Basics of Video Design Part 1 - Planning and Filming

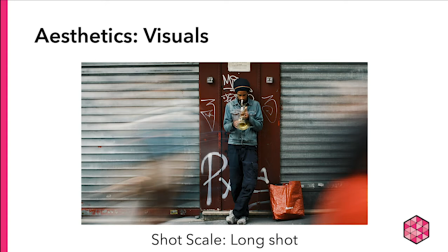253s
Consider this long shot, which is the full figure of a standing person, as compared to a medium long shot,
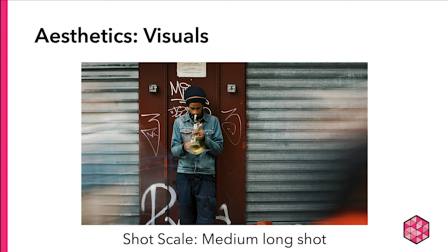260s
which is a person from the knees up filling most of the screen, as compared to a medium shot,
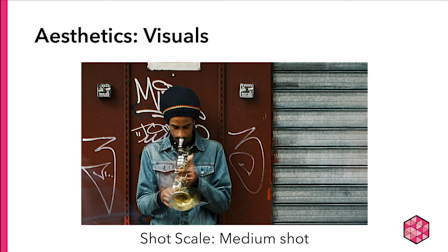266s
which is a person seen from the waist up, or a medium close-up,
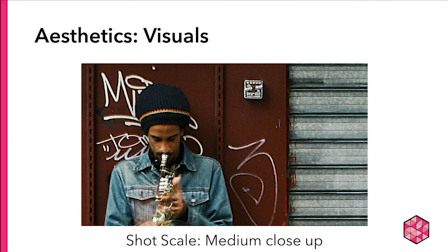270s
which is the person's head and chest filling most of the screen, or a close-up, which frames the person's head,
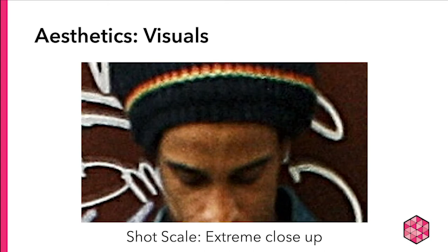277s
or lastly, an extreme close-up, where a small object or part of the body fills most of the screen.
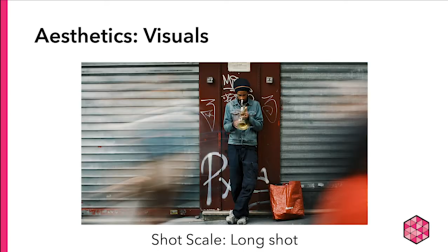283s
But what can shot scale tell us? Well, in this instance, the long shot indicates to us that the musician's surroundings are important. Here, we understand that he is playing music in a busy city street.
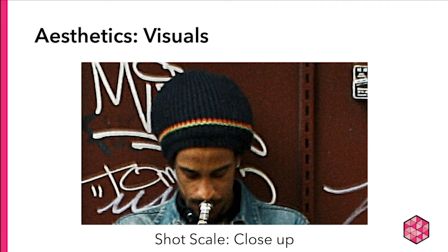298s
Conversely, his close-up invites the audience to be more curious about his inner thoughts, as well as to notice the graffiti details behind him.
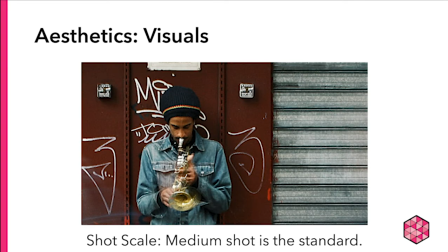306s
A safe shot skill for interviews and general filming is the medium shot. It provides you with sufficient detail, while also giving you information about the surroundings.
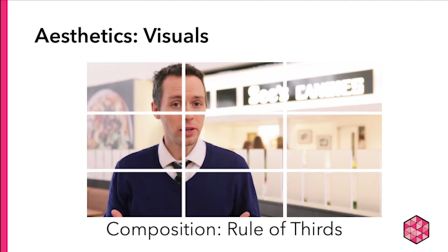316s
Another quick tip for framing your subject is the rule of thirds. When you set up your shot using the intersection of the thirds lines to position your subject, here the man's face is the most important element in the frame, so the photographer has placed him in the upper left-hand intersection.
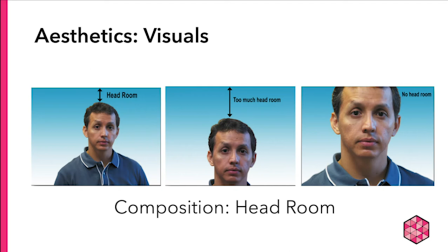334s
By doing this, you can avoid a common mistake which is giving your subject too much headroom or too little headroom. Notice that the man's eyes in the first image are closest to the upper thirds line.
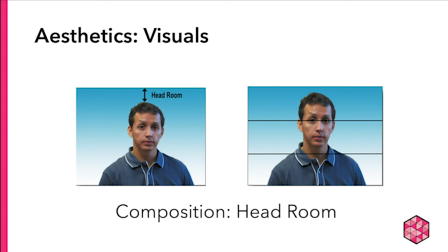346s
A slight reframing can even improve upon that more, eliminating the awkward headroom and placing his eyes directly on that thirds line.
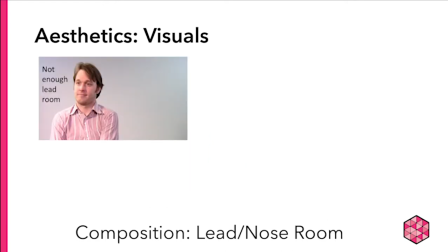354s
In most instances, your subject will not be directly addressing the camera or audience. When the subject is not facing the camera, you will want to leave space in front of them.
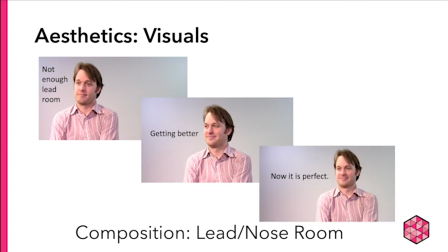365s
Or better yet, like this. You can think about this framing as though it is a comic book image where an imaginary speech bubble is placed in front of the character's mouth.
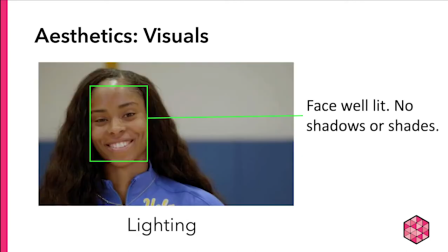375s
It's also just known as lead or nose room. Without getting overly technical, let's talk about lighting. Since your subject space is the most important communication tool, you want to be sure that it is well lit. Filming a person against a bright window, for example, will cast them in shadow and prevent the viewer from seeing them properly.
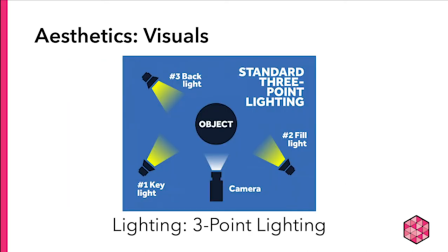395s
When you shoot indoors, try to establish a three-point lighting setup. This may seem daunting, but be aware that you can use household lamps and natural light from windows to accomplish this.
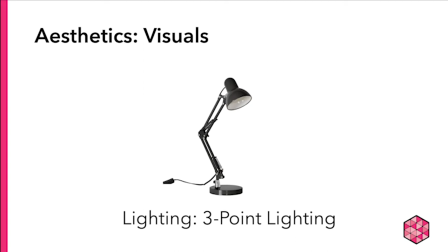407s
Your standard desk lamp, for example, could serve as a useful spotlight. Don't be afraid to include some shadows, as in the image on the left.
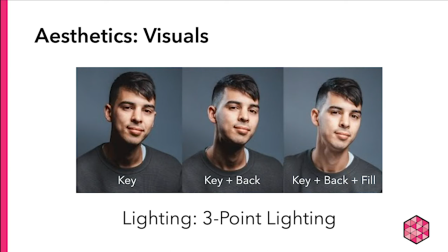416s
Just be sure that you are intentionally adding lights to achieve a certain look.
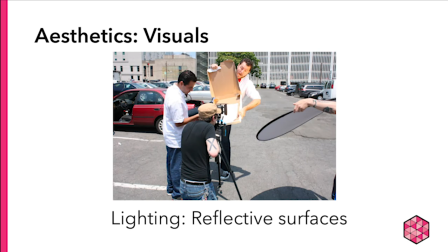421s
And if and when you're shooting outside, be aware of the fact that you can use reflective surfaces to bounce sunlight onto a subject.
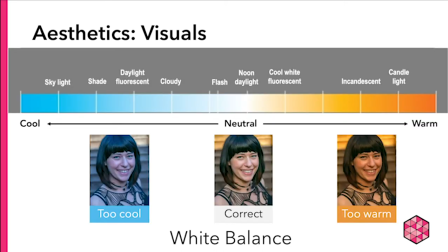428s
Finally, let's talk about white balance. It is best to aim for a neutral color temperature as in the center image where whites are true white. You can use a piece of paper to test your color balance before shooting. If you want to go for a cooler or warmer color temperature,
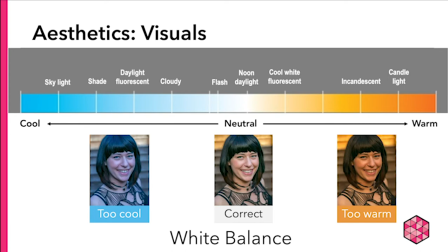447s
you are better off doing this in the editing process in case you change your mind later on. In other words, it's easier to go from white to orange or blue than the other way around.
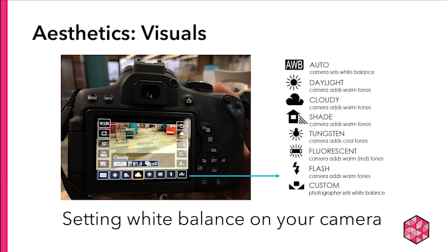458s
Most cameras will allow you to set the white balance. Consult the instruction manual for how to specifically do that. Even cell phones these days have apps for white balancing. So that wraps up the basics of visual aesthetics.
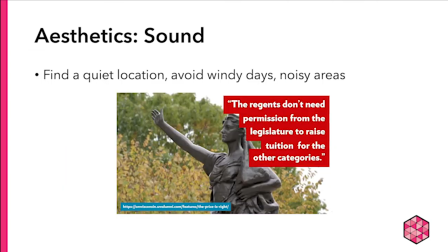472s
Let's move on. Let's briefly talk about sound. The number one issue for amateur sound recordists is not listening for potentially distracting or damaging sounds. Wind, electronic buzzing and echoes are just a few pesky noises that you want to be aware of.
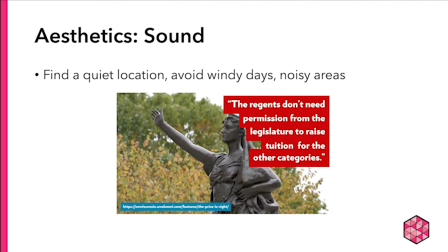489s
Here, the student could have interviewed her subjects in an area that shields the mic from wind noise. Once this distortion is recorded, it is impossible to fully eliminate it in editing.